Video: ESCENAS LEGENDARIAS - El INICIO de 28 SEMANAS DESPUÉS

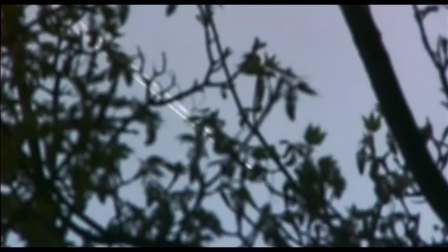[16:24]
Aunque también se puede interpretar como que mientras el lugar se encuentra en un apocalipsis propio de una pesadilla, el mundo real sigue girando, mirando hacia otro lado.
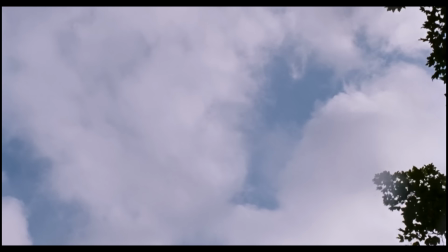[16:33]
En el caso de 28 semanas después, no hay avión, solo nubes y un sol que se oculta tímidamente tras las ramas de los árboles.
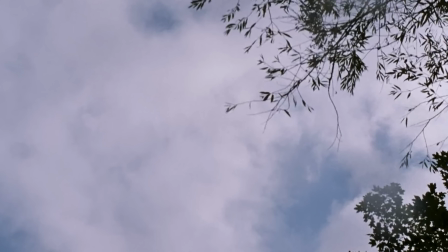[16:41]
Podemos entender que, en este punto de la epidemia, en la que se encuentra Dawn,
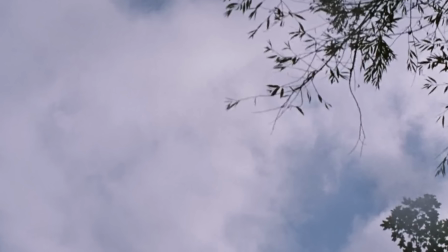[16:45]
ya ni siquiera hay aviones porque no hay nadie que vaya a intentar salvar la isla o a sus ciudadanos.
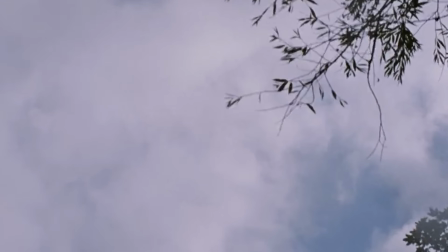[16:51]
Al menos, por ahora.
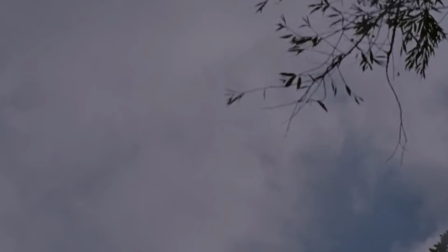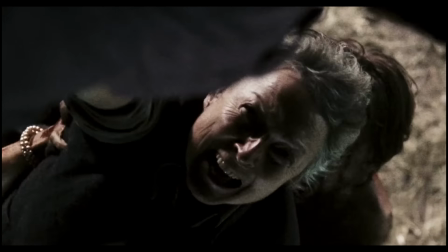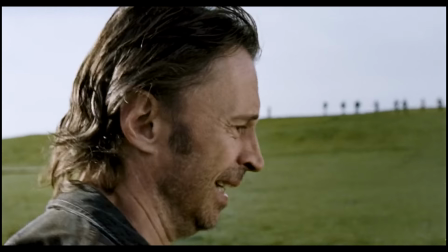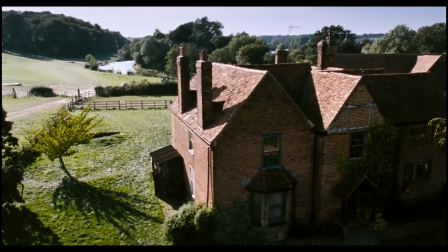[17:19]
Y así remata una de las escenas más aterradoras y brillantes del género zombie.
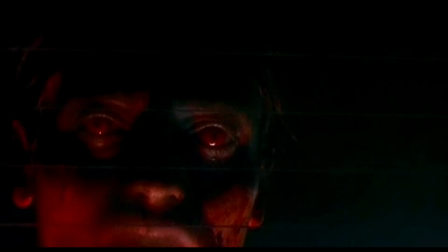[17:24]
De hecho, os propongo algo. Si llegamos a 15.000 likes, haré un análisis completo de la película 28 días después.
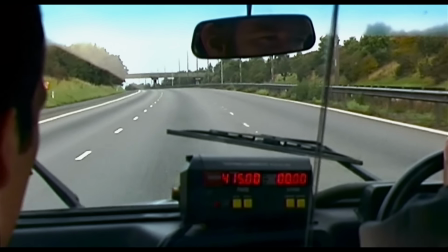[17:31]
Y si luego veo que ese vídeo gusta, uno de 28 semanas.
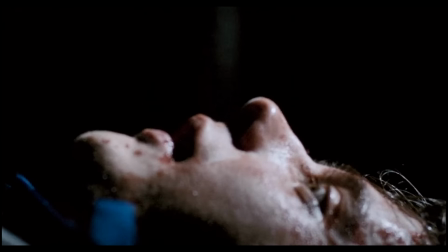[17:35]
En serio, son dos películas que me encantan y que tienen un montón de secuencias y momentos inolvidables para analizar, así que poneos en marcha.
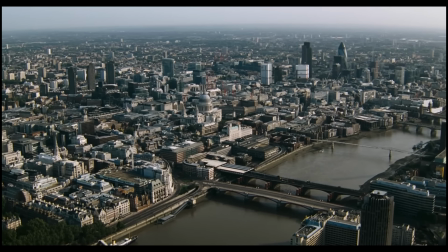[17:43]
Y también, si contáis con alguna propuesta interesante para la sección de escenas legendarias, no os olvidéis de responder al comentario fijado con vuestra sugerencia.
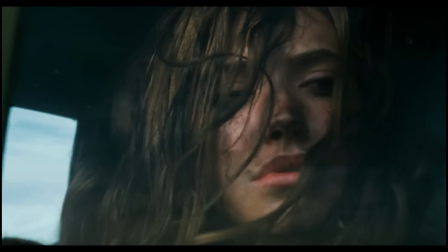[17:51]
Si tenéis algún amigo al que le mola esta película, os pediría también que lo compartierais y también os solicitaría amablemente que os suscribáis si aún no la veis hecho.
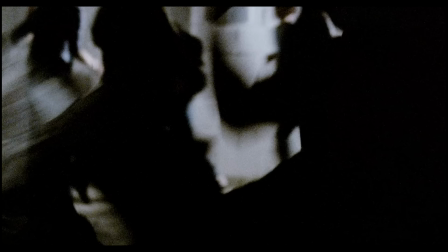[18:00]
Sin mucho más que decir, me despido. Un saludo e id en paz.